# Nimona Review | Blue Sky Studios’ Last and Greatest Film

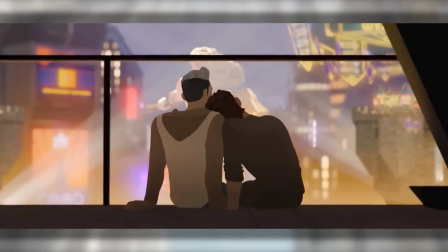4:00 As the film progresses and Ballister and Nimona get close to figuring out who framed the former,
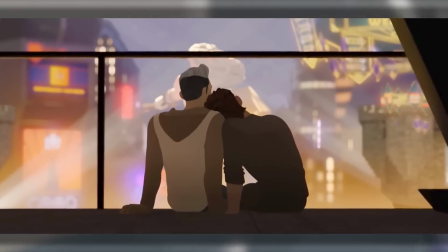4:06 the mood and what this is all about gradually changes to something that becomes more heartfelt and thought-provoking.
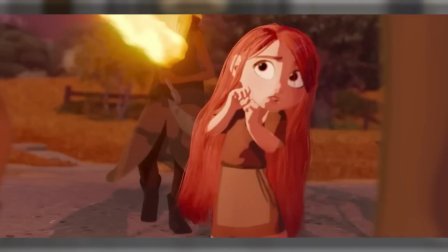4:13 You see, Nimona is actually a social commentary regarding intolerance,
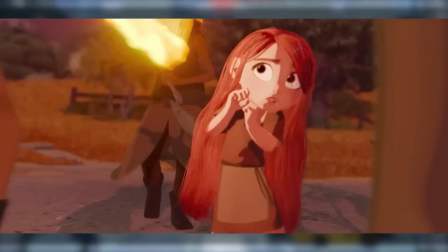4:17 specifically the way that trans and non-binary people get treated because of how they are completely different from what cis people generally understand about gender.
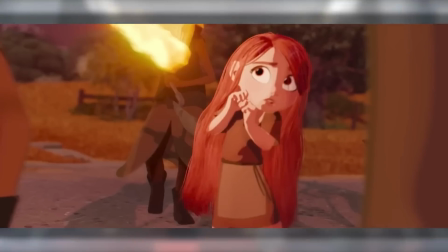4:27 Not only does it present how the shapeshifter is labeled by the public as a monster, but it's even shown through the bond of the two leads,
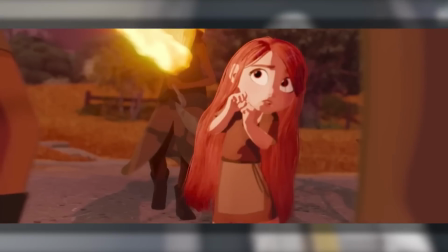4:34 as Ballester is presented as the cisgender person trying to comprehend who Nimona is with somewhat ignorant questions.
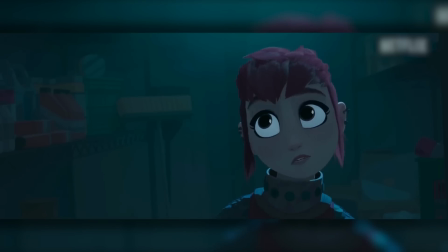4:42 I promise! Oh wow, even when you see the horn? Horn? What do you mean, like a trumpet? Just promise!
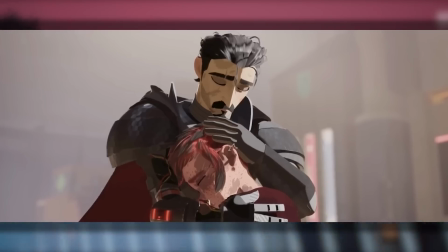4:51 It also challenges the definition of what is a hero and what is a monster.
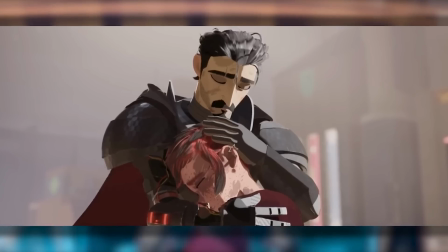4:56 While the standard thought is that a hero is someone who takes down the monster, the problem is what is usually labeled as a monster.
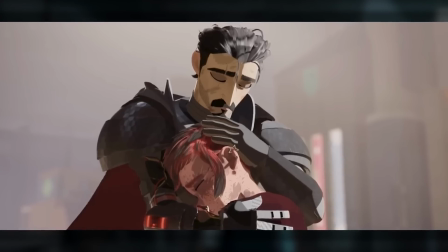5:04 People believe that they are terrifying creatures with supernatural abilities that they don't comprehend,
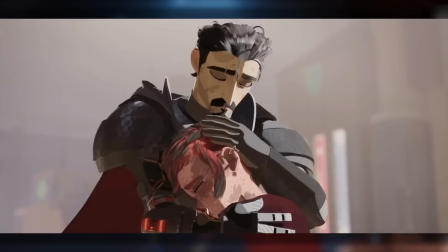5:10 but the actual monster is the conservative mindset of destroying what is different,
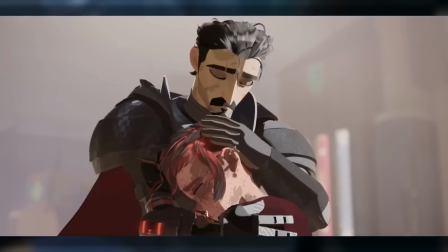5:15 and the film shows how that can be more destructive than any monster out there.
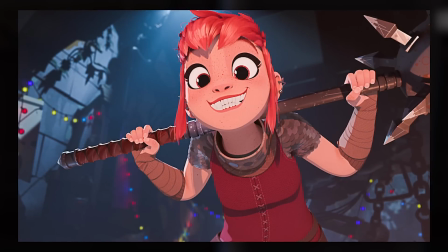5:21 Yes, this sounds totally different than how it starts, but again, this is a gradual change of pace where it's not like a tonal whiplash.
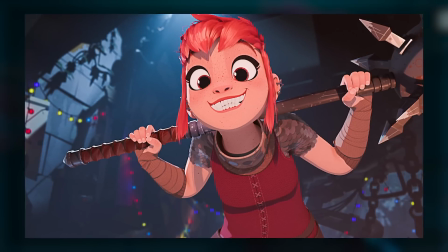5:29 It takes its time to present who Nimona actually is, and how much of a tragic figure they are, with how being a rebel is their only reason to live.
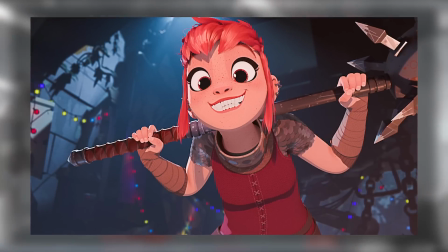5:38 It also shows how the events and the treatment they get affect the other characters,
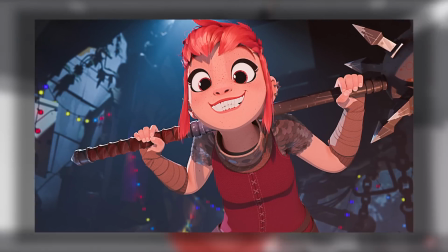5:42 Allowing the emotional core to carry both the picture and the message to get audiences more engaged.
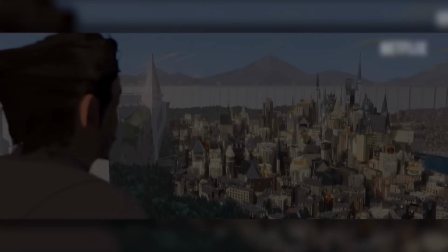5:49 The world kicks you around sometimes. But together, we can kick it back.
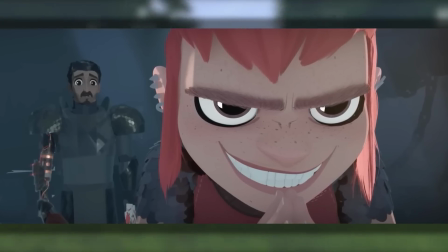5:56 Of course, it still retains some of the main aspects that people initially want to see throughout, like some strong action.
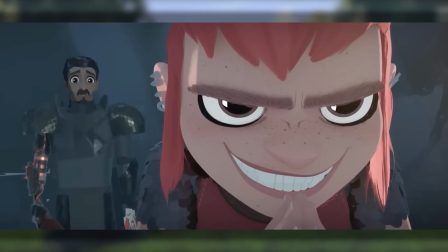6:02 But the most admirable aspect of the story is how it involves the overall goal in order to have the viewer get more connected
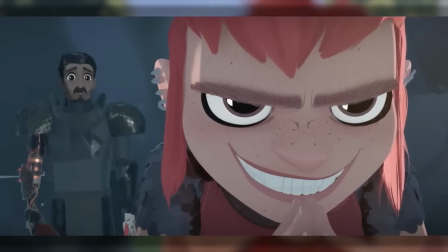6:10 with the characters. from being all about Baluster to making it more about Nimona and discovering why they are who they are.
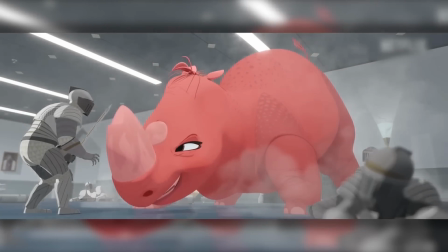6:17 I will admit that the story here is quite the prankster. It may seem like a cartoony blockbuster at first,
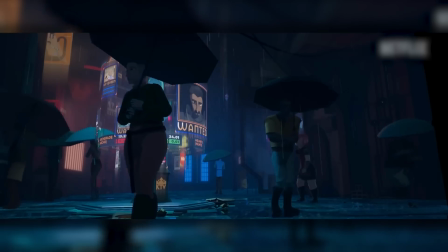6:24 but then it slowly unveils itself to reveal that it's actually a deep and strongly emotional movie that ultimately left me in awe.
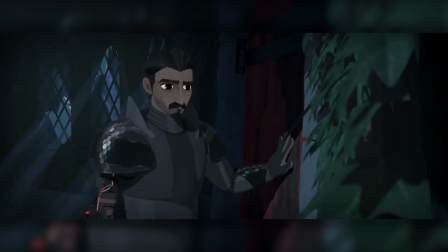6:32 It caught me off guard, but I couldn't be happier that it did.
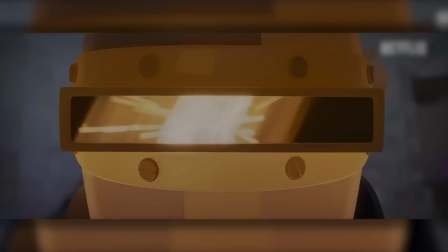6:39 The Animation As the final picture by Blue Sky Studios with D-Neg finishing the job,
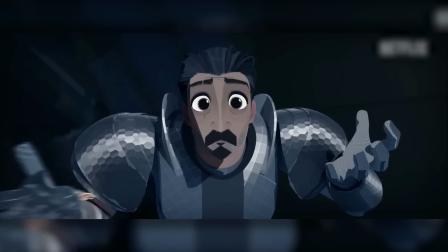6:46 the result is something unlike anything the late studio made before. In a way, yes,
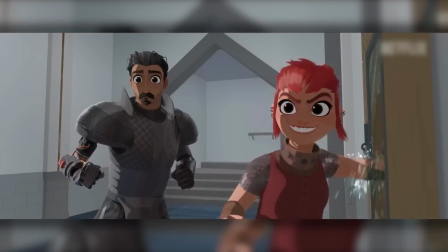6:52 this is following the footsteps of Spider-Verse by crafting a more stylized CG movie instead
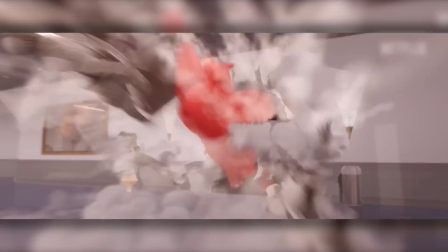6:57 of being more straightforwardly something that's hyper-realistic or generally cartoony.
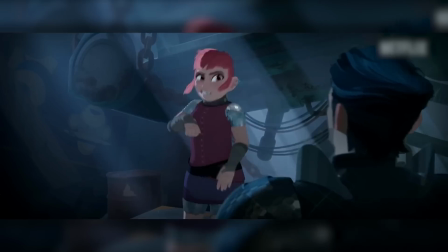7:03 However, it doesn't go crazy with the art direction to make this look like a comic book coming to life in a psychedelic way.
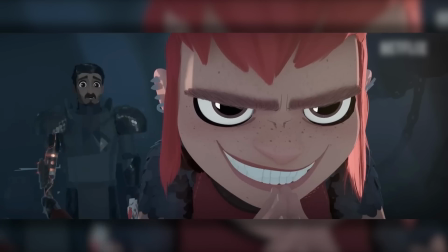7:10 But that doesn't mean that this animation is inferior to what Spider-Verse did.
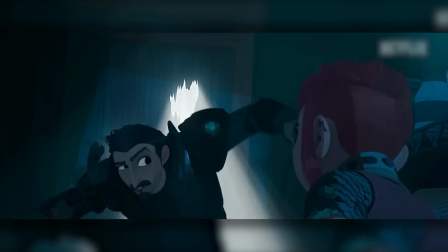7:14 While the style is more subdued compared to others with just a cel-shaded
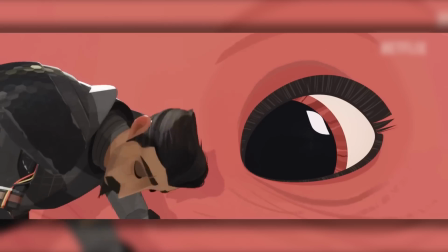7:19 filter that takes away most of the textures in favor of having the colors stand out more,
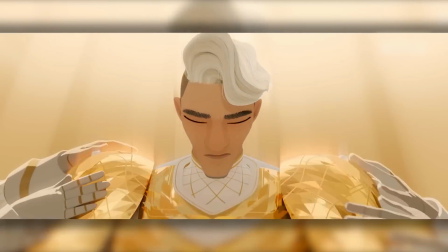7:23 it actually works to enhance the setting. As this movie is set in a neo-futuristic world where the environment is in the sci-fi genre,
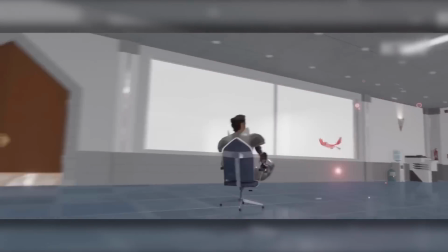7:32 but follows medieval rules with knights being considered a highly honorable role,
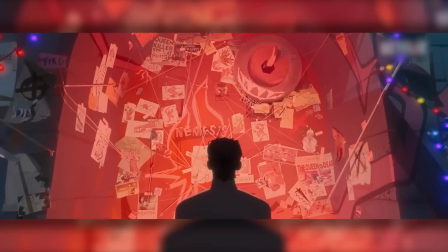7:37 the style's approach works to capture the minimalistic look that feels slicker and new.
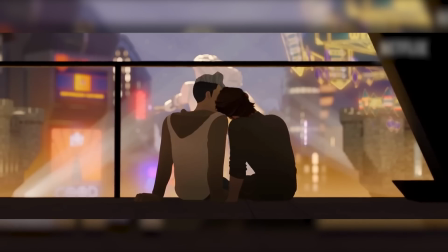7:42 Almost like the movie came out fresh from the factory and completely polished.
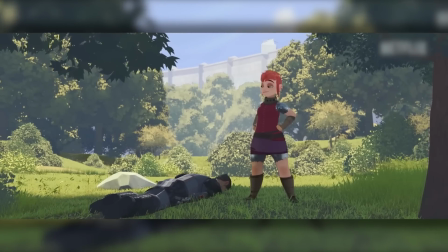7:46 On top of letting the colors define who the characters are to make them stand out from what's around them.
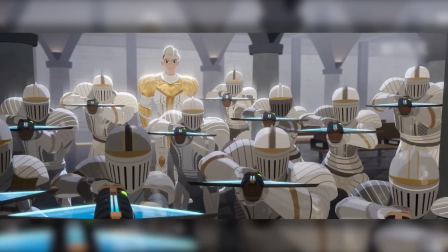7:52 There's not my face! That's what you are. Do you think you saw us?
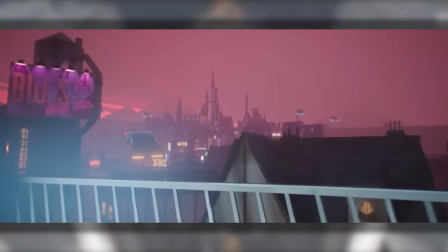7:59 Yes.
However, as the style itself is more minimal, that doesn't mean there isn't a lot going on in the feature.